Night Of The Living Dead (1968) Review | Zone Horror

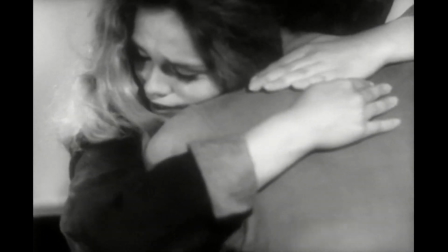[4:09]
She serves as a source of emotional support for Tom throughout the ordeal.
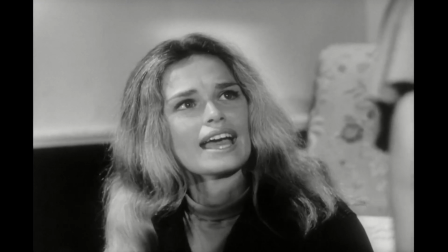[4:13]
She is initially introduced as a somewhat passive character, but she demonstrates courage and resilience when faced with the threat of the undead.
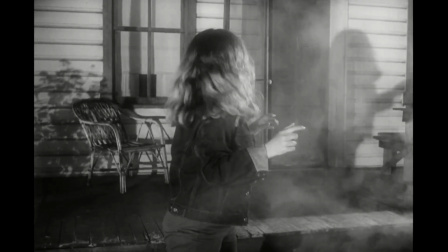[4:22]
Judy's presence helps to humanize the group and highlight their relationships and vulnerabilities.
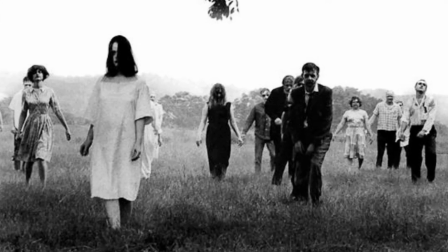[4:29]
One of the most striking aspects of Night of the Living Dead is its social commentary.
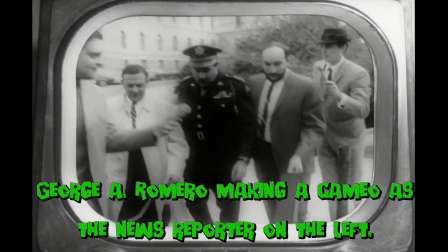[4:34]
Released during a tumultuous time in American history, the film reflects the anxieties and tensions of the late 1960s.
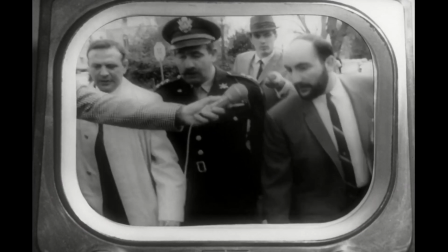[4:41]
The Civil Rights Movement, the Vietnam War, and the Cold War all loomed large in the public consciousness,
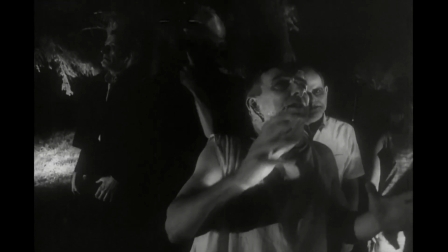[4:47]
and Romero uses the backdrop of a zombie apocalypse to explore themes of racism, violence, and societal breakdown.
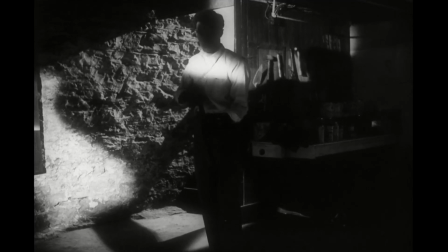[4:55]
The character Ben, played by Duane Jones, is particularly notable in this regard.
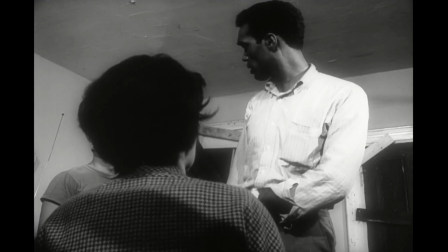[5:00]
As an African-American man taking charge in a predominantly white group, Ben challenges traditional stereotypes and expectations.
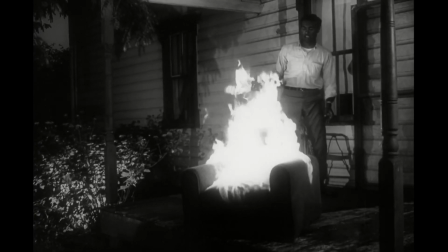[5:08]
His leadership and resourcefulness are evident throughout the film,
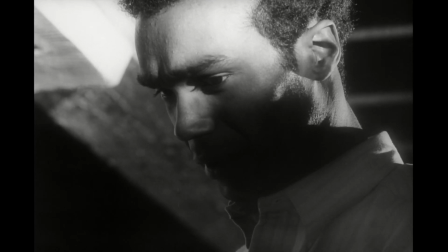[5:12]
yet his efforts are often met with resistance and hostility from the other characters.
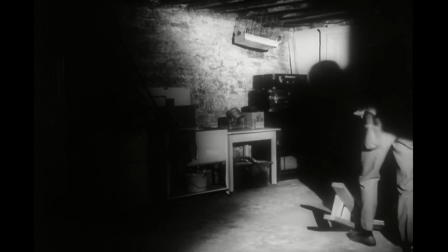[5:17]
This dynamic serves as a commentary on the racial tensions of the time and unfortunately remains relevant today.
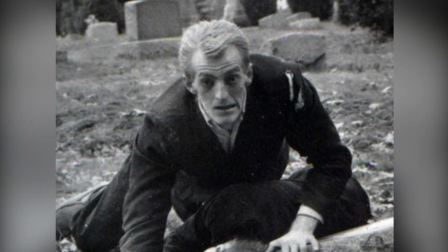[5:25]
In addition to its social commentary, Night of the Living Dead is also notable for its groundbreaking portrayal of zombies.
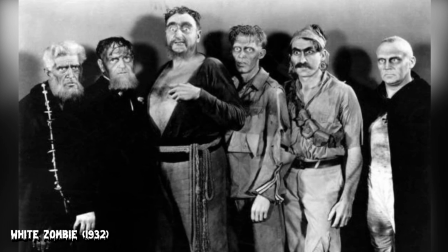[5:32]
Prior to this film, zombies were typically depicted as mindless controlled beings by outside forces such as voodoo or hypnotism.
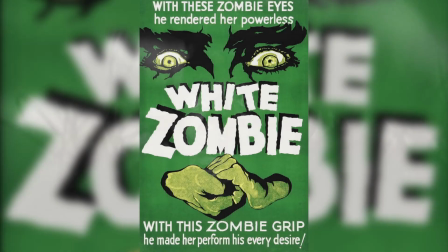[5:40]
This was seen in such movies as White Zombie, released in the year 1932,
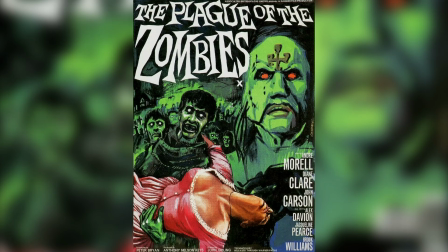[5:44]
and the film The Plague of the Zombies, released in the year 1966 by Hammer Film Studios.
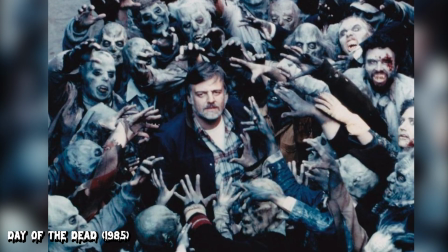[5:50]
Romero's zombies, however, are reanimated corpses driven by a hunger for human flesh.
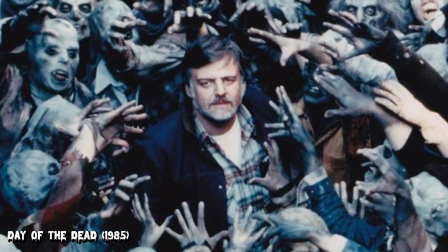[5:55]
This concept revolutionized the zombie genre and laid the groundwork for countless zombie films and zombie television shows to come.
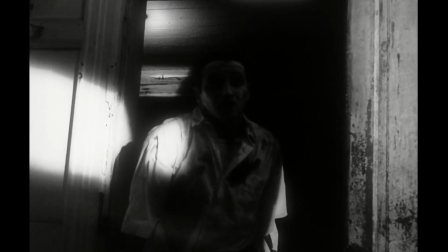[6:02]
The film's gritty black and white cinematography adds to its sense of realism and dread.
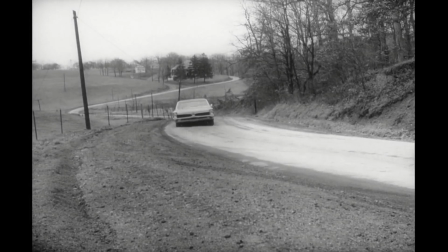[6:08]
Shot on a shoestring budget with amateur actors,
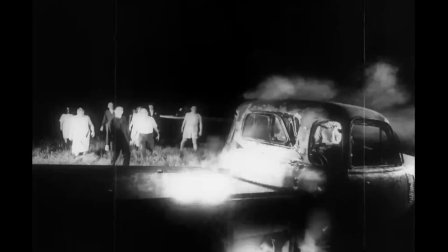[6:11]
Night of the Living Dead has a raw and visceral quality that sets it apart from more polished Hollywood productions.
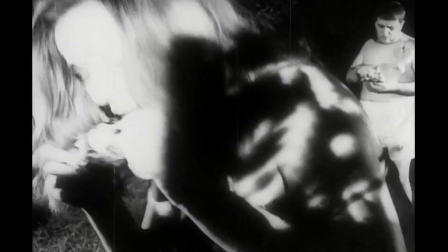[6:18]
The grainy documentary-style footage lends the film a sense of immediacy,
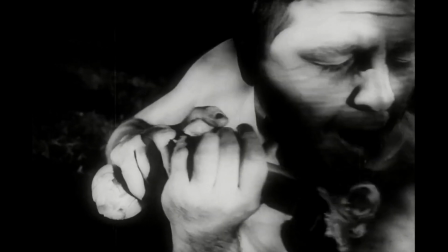[6:23]
making the horrors unfolding on screen feel all the more terrifying and believable.
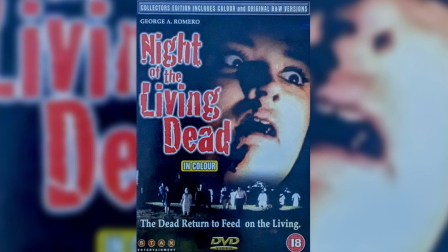[6:29]
And for those who are not so keen on black and white movies, Night of the Living Dead was re-released on DVD in colour.
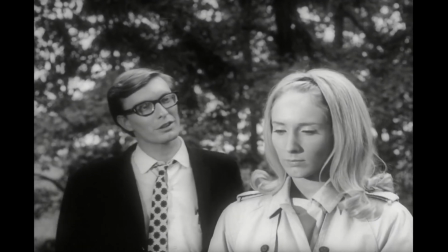[6:35]
I have to say, it's a pretty good transfer.
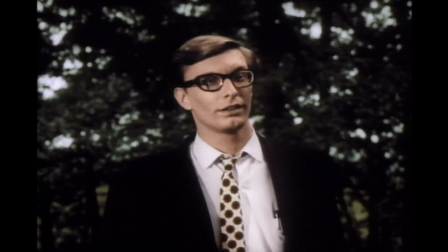[6:38]
I do like the coloured version, but the original black and white version certainly adds more atmosphere and an eerie mood to the film as a whole.
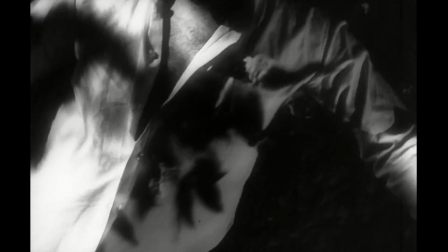[6:47]
Furthermore, the film's use of practical effects and makeup is highly effective, particularly considering the limitations of the time and budget.
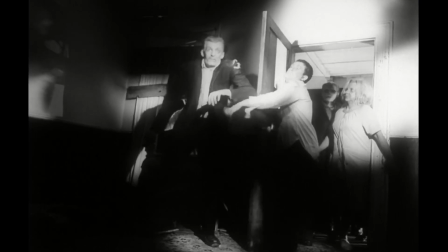[6:56]
The makeup on the ghouls in Night of the Living Dead are very basic, mainly paled faces, but some do show signs of decayed flesh and blood.
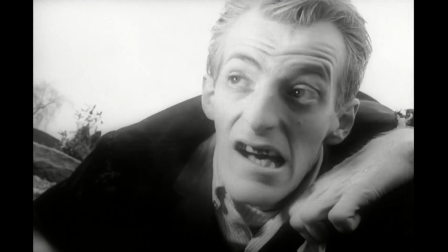[7:04]
One of the standout ghouls in the movie is the cemetery ghoul played by the late Bill Heinzman.
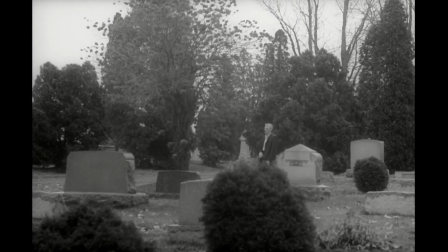[7:10]
He's the first on-screen modern zombie. Heinzman even brought his character back to life, pun intended,
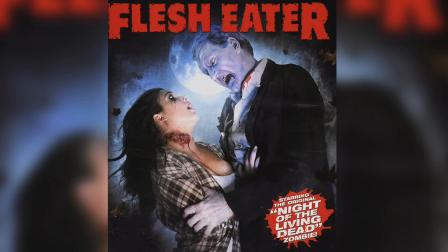[7:17]
in the year 1988 with his own movie titled Flesh Eater: Revenge of the Living Dead.
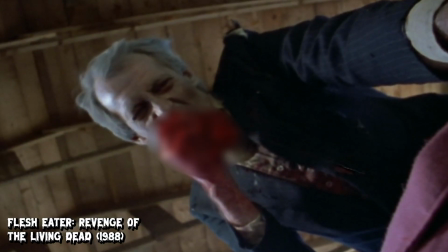[7:22]
This is a low-budget zombie film filled with gore, nudity, and it's just a really fun time and gets overlooked by other zombie films.
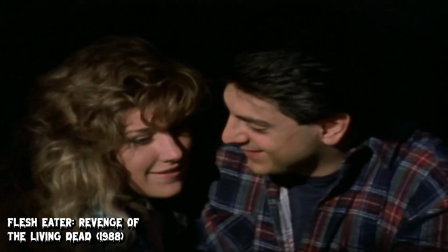[7:31]
It's a lot of fun, although the acting is hokey and sometimes bad dialogue gets in the way, but I don't think it should go amiss.
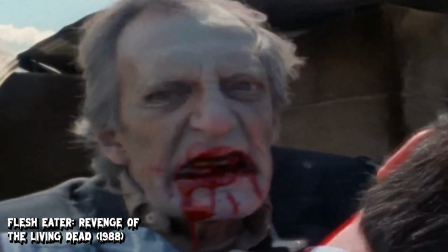[7:38]
It will definitely get a review in time. This wouldn't be the last time he played the same zombie.
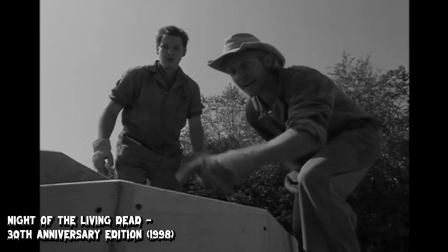[7:44]
For the 30th anniversary release of Night of the Living Dead, extra scenes were shot for the film, and Bill Heinzman reprised his role as the cemetery ghoul.
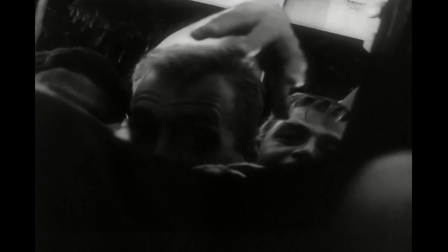[7:53]
In Night of the Living Dead, the iconic image of the undead reaching through windows and pounding on doors has become
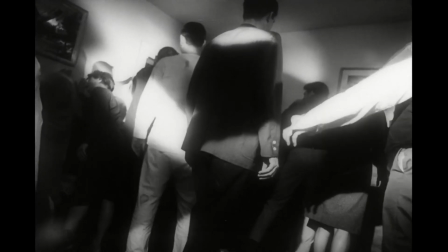[7:59]
ingrained in pop culture and has certainly carried through to other zombie movies,
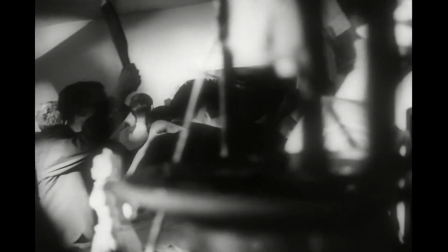[8:04]
which is a testament to Night of the Living Dead's lasting impact.
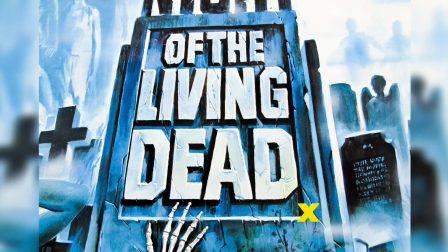[8:08]
Beyond its immediate impact, Night of the Living Dead has had a lasting legacy that continues to reverberate throughout the whole horror genre.